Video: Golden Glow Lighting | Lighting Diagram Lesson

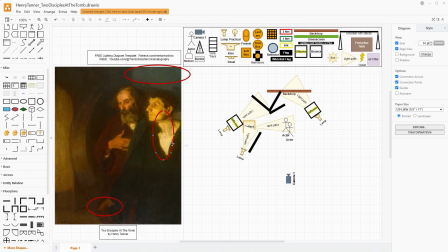733s
We don't want to see any of it on, the left side of the subject right here or right here. So if you need to, you could actually take a WAG flag and put it in between, just if there was a lot of spill coming off of that.
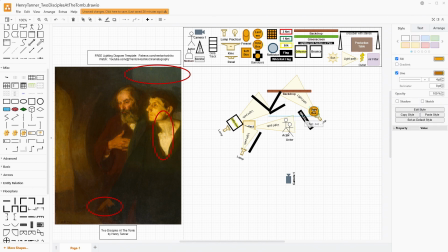746s
If you want this to be a little bit cheaper, instead of using diffusion, you could use something like a large octabox or a large softbox, something like that. Anything that you can use to cover pretty much the entirety of this. Now, at the same time, you will want to be careful because you may get a hot spot on one edge if it's closer.
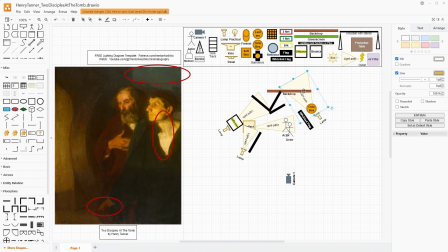766s
So kind of keeping it a little bit further back and trying to be even with the wall is important. Now, something that isn't in this actual painting, but I think would be useful,
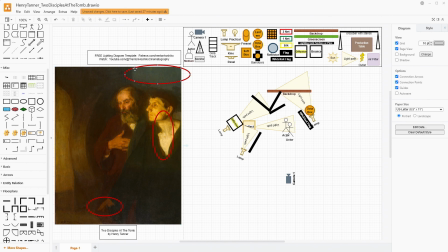779s
would be to have just a little bit of a hair light, especially if the moon's coming from this background over here. For that kind of look, I would actually get above the backdrop wall with a lamp and a Fresnel.
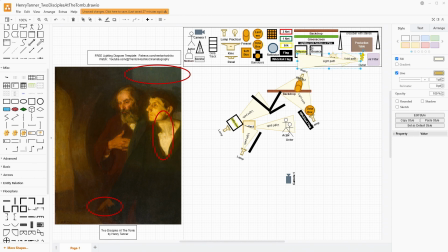795s
And I'd have that cast onto the backs of our subjects here. And we don't need anything extreme, but just something a little bit to help separate them from that background, I think would be useful. And so maybe something that's a little tinted blue,
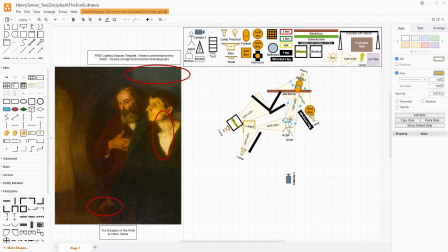813s
but we want it to be just really narrow and just casting onto the backs of their heads so that as they move, they are separated from the background. I would try to match the kind of general tone, maybe not the saturation, as in the sky of the backdrop.
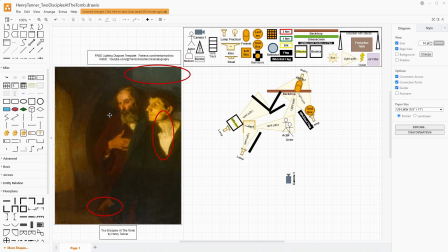830s
Something like this. Now, I started by saying this is a relatively simple scene, and it is a relatively simple scene, but we do have 1, 2, 3, 4 lights, and we are also having 1, 2, 3,
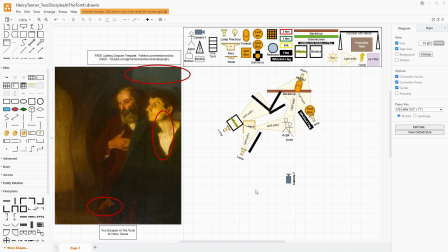846s
4 modifiers. We have to have a backdrop and we have to have set walls, and depending if you need it or not, the WAG flag.
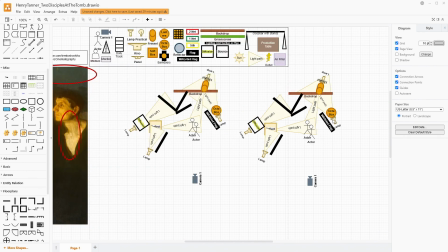853s
And so I did save a little bit of money over here by having the octabox be replaced in the diffusion sheet.
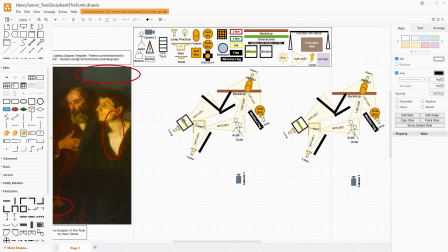858s
And if you wanted to save a little bit more money, you could also do a similar thing over here. Now, once again, you could get a little bit more of a circular look to the actual shaping of the light. You might want to use a large softbox instead.
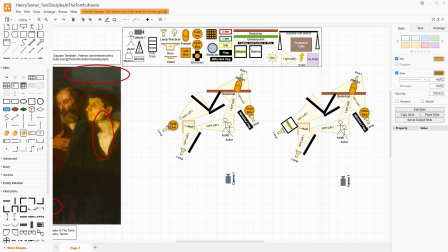872s
It really depends on exactly how far away this is and exactly the size of the octabox you have, but that would save you just a little bit of money and a little bit of grip gear. But this is the general way that I think you could pull off this look.
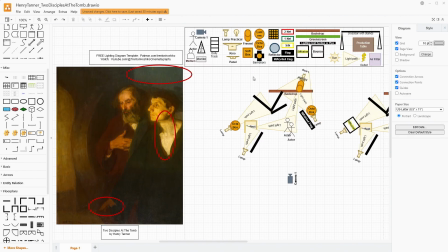887s
Now, I did mention before that you could have some space lights that help create a general illumination. That would be something like I'm going to use the lantern here, but this would be more of a space light. We would have a row of these against the backdrop and along their subjects,
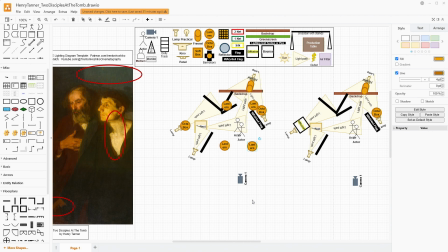903s
just to create kind of a general overall lighting. That is a good way to get a cloudy moonlight type look. But that also, like I said before, increases the expense a lot. What we've been talking about without the space lights would mean that you're going to have more pockets of darkness,
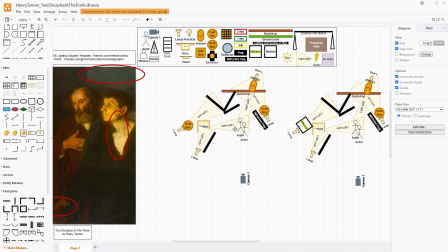920s
but you are going to save some money in terms of that, and you might not have to get as professional of a studio to work with. You could do this type of setup pretty easily on a local community theater stage. You don't need anything too wild to do it. You don't need a whole lighting grid like you would need if you're going to be doing space lights.
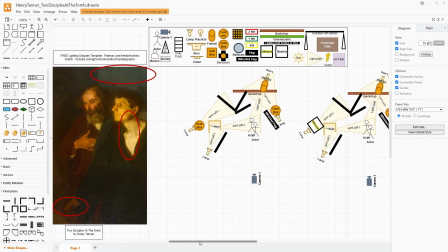939s
But I just wanted to mention the space lights because that is a great way to help get kind of a base exposure when doing moonlight.
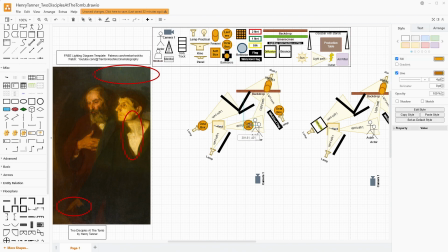946s
And if you do end up needing to have just a little bit more light, you could always do something like a lantern from in front of them, but hung up above to just give a little more exposure if you need it.
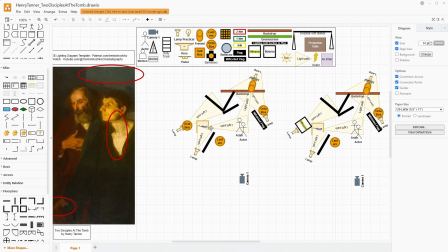960s
But if you can tolerate having a little bit harsher shadows, a little bit more darkness, a little bit more pockets of darkness around as the actors might move, you don't necessarily need that lantern.
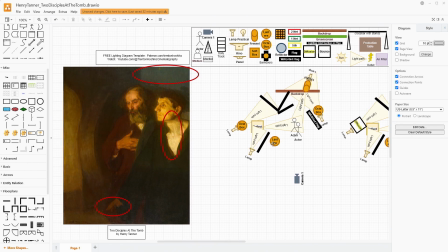970s
Now, I'd say that one thing with how I've lit this, especially because I'm trying to be budget conscious, is that you might not get enough light onto them.